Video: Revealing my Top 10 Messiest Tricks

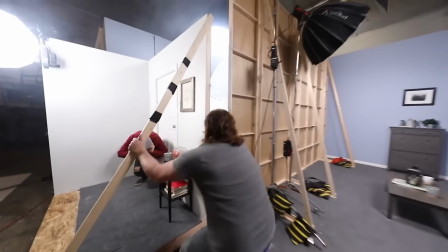And to move between those without a jump cut, I get on a dolly that has a set and it moves over to that second door where I'm able to open it up and walk in the snow.
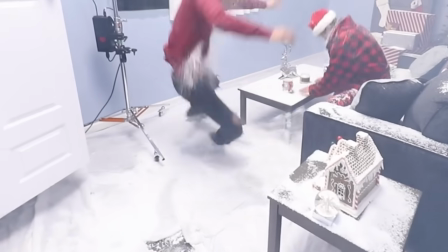And the thing I didn't realize is how slippery that fake snow was. Snow Wonder is the slipperiest stuff in the world. Let's go back to green.
Do you know how many rubber bands it takes to explode a watermelon?
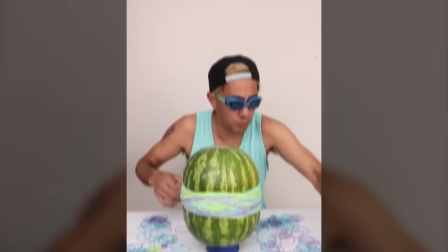Comment the answer down below and I'll pin the closest answer. 221. 1,200.
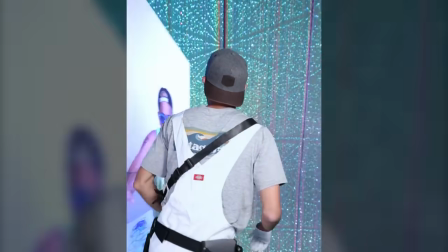Sorry about that glitch. Let me try to fix that. Okay. You got it yet?
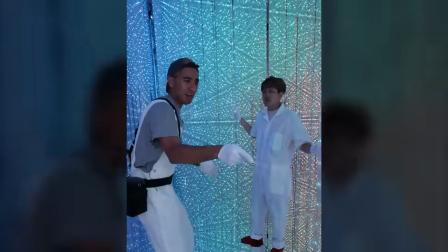No. Here's the problem.
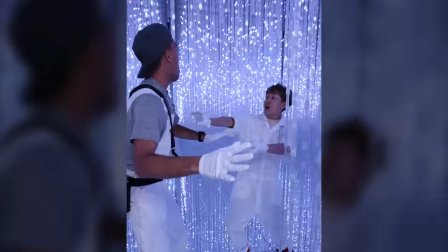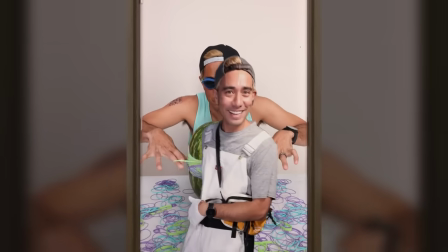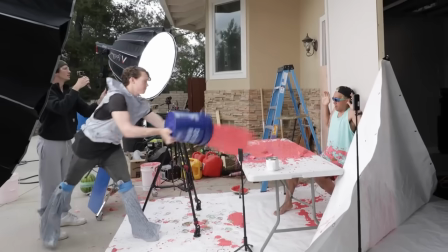For this video, I had to get watermelon juice thrown in my face at a very fast speed,
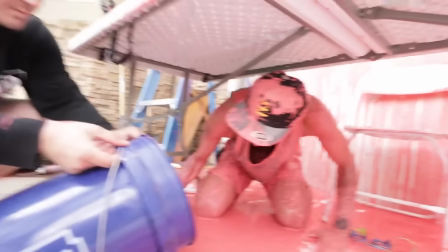and we mixed it with cornstarch to make it look thicker, like the thick watermelon juice, and things got worse because we had to do two takes.
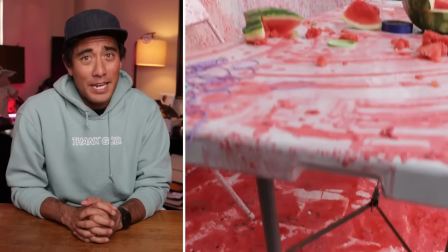And when you thought it couldn't get any worse, it could.
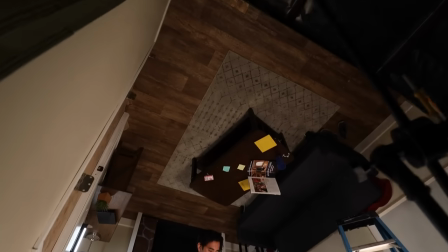We have a room that can rotate 360 degrees, and it allows us to pull off these amazing angles where it looks like the person's defying gravity.
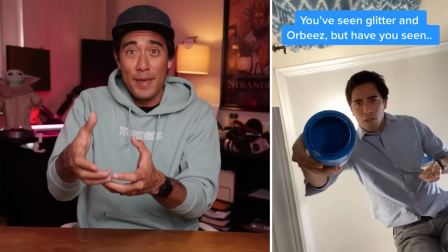We're doing it with this trick where it's supposed to look like I'm pouring acrylic paint at the audience towards the camera,
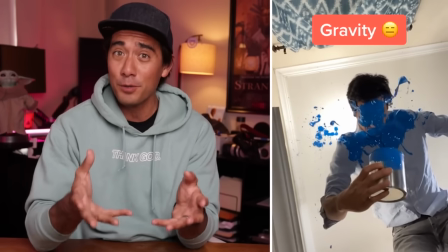but I'm actually upside down because I'm in the rotating room and the paint goes towards me.
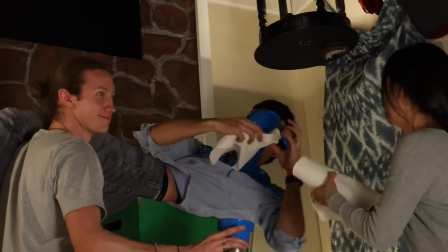The problem of this one is we can only shoot it once because one, the paint tastes terrible, but it actually stained me.
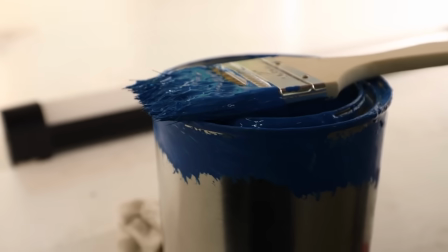So we only had one take. Once we realized I was wiping it off, I'm stained blue like in Avatar. So this is what I would look like if I was in the movie.
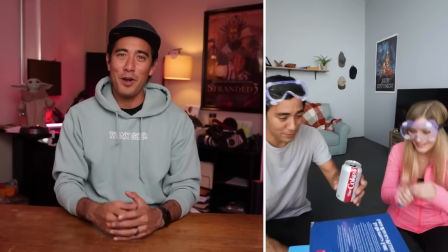James Cameron, I would love to be in the movie. So I got to do a concept with iJustine where we're doing the classic soda and mento reaction explosion.
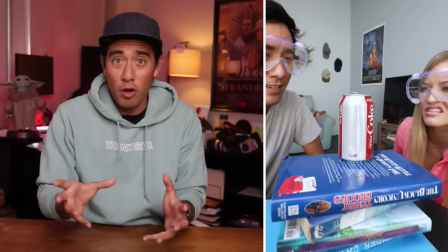But in this, the soda turns out to be really large because of the perspective trick.
Oh my gosh!
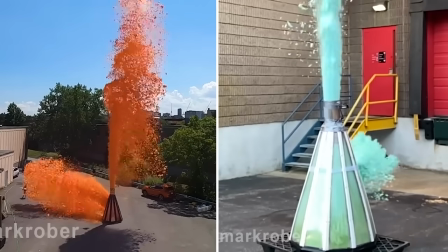Get out of here! No! What?! Stop stopping!
So you've probably seen a lot of YouTubers use this elephant toothpaste which is basically a chemical reaction that creates foam.
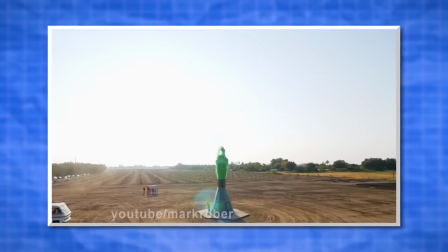Honestly, I should have Mark Rober explain it better.
The main ingredient for elephant's toothpaste is hydrogen peroxide.
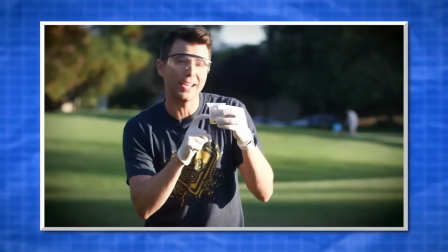If you add a catalyst like potassium iodide, you can make that happen almost instantly.
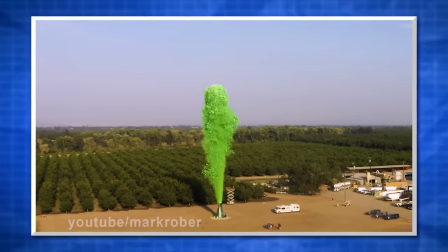So that's cool, but we can make it way more impressive if we add one key ingredient, soap.
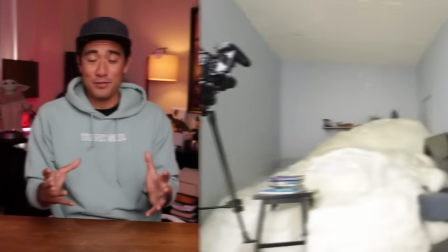And you have to be super careful because this stuff can get really hot. So when you see us running here, we're literally like running for our lives.
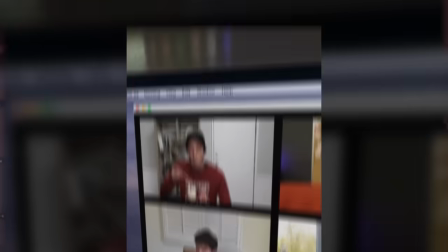But if you thought that one was bad, take a look at this.
Can I get some more gravy? Yep, coming up.
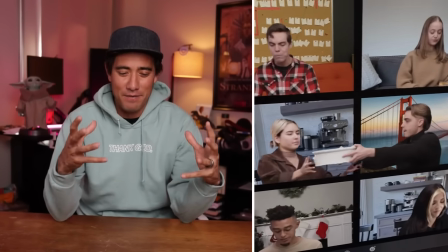Remember this one strange year where we had to have Thanksgiving over Zoom? Well, that's the concept that we wanted to do.
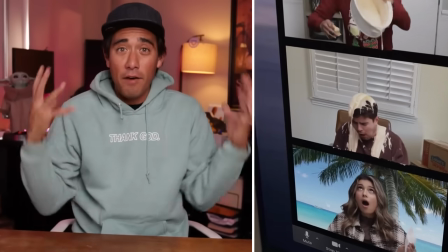And unfortunately for my friend Jase, he had to get covered in real Thanksgiving gravy for this.
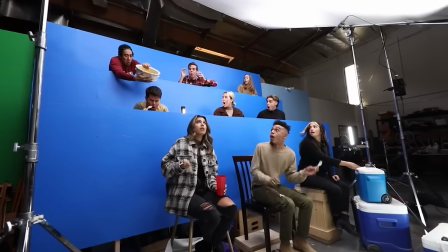I'm sure it smelled amazing, but he was a trooper and he did it so many times, it just felt so bad for him.
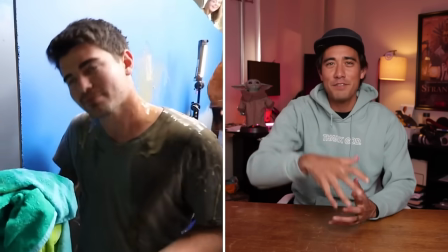Way to go, Jace. Everyone give Jace some love in the comments.
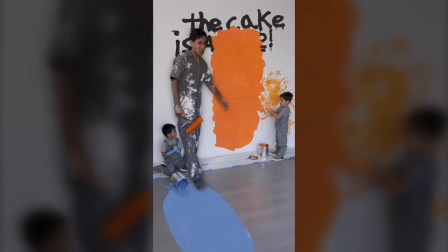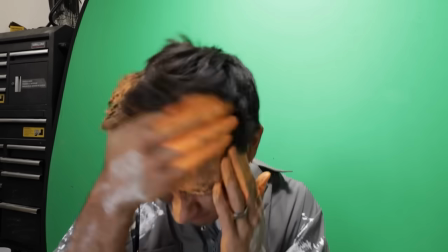So I've been covered in paint for a lot of my videos over the years, but this one might top them all. I had to put paint all over my body, in my eyes, my legs, my arms, everywhere.
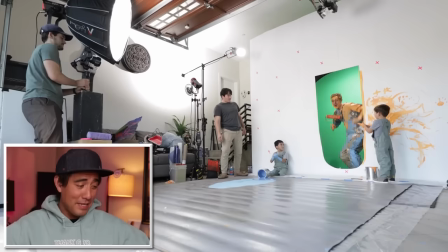And I had to direct my kids while being completely covered in this paint. So I don't think they were taking me seriously.
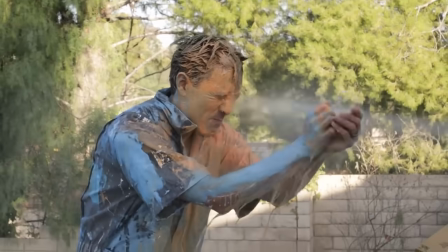And to make things worse, my wife came over to laugh at me and hosed me off.
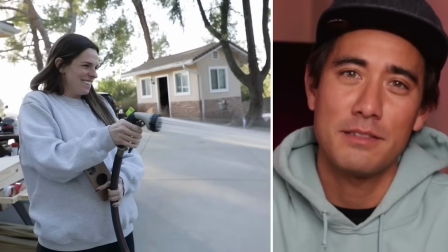She wasn't really laughing at me. She just, uh, no, she was. And when you thought it couldn't get any worse, it could.
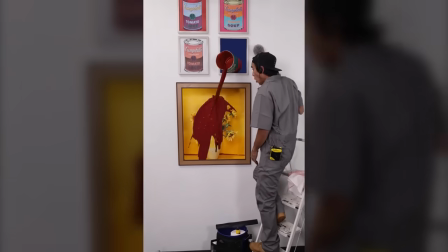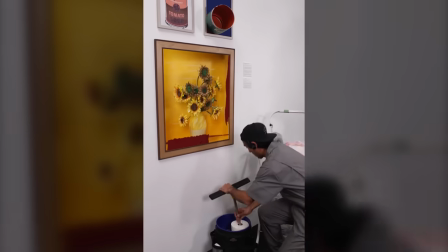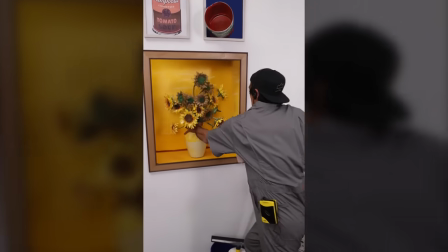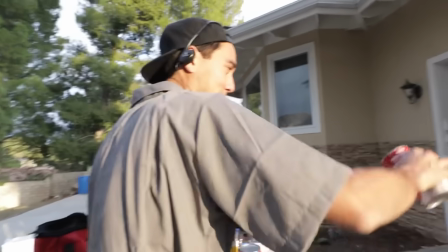So I've always wondered, what if a museum janitor accidentally spilled something on a priceless painting? For this one, we used real tomato soup, and I'm so glad you can't smell my videos because this one is awful. The real stench of the tomato soup everywhere on set was just nasty. And for some reason we didn't have a can opener on set.
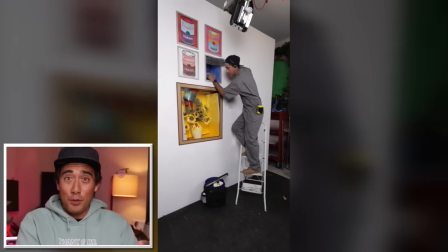We should have thought that one through. One of the takes, our producer fell through the set, but luckily he was okay.
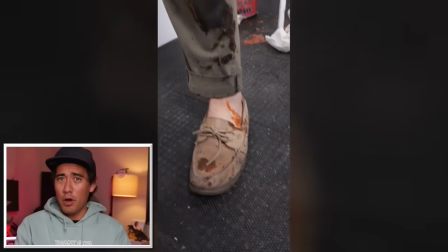He did get soup all over the floor and we had to hose him off and it was just, the smell was bad. Now I did promise we'd prank my art team to get back at them for what they did earlier. So let's go do that. Also, don't forget to watch this video.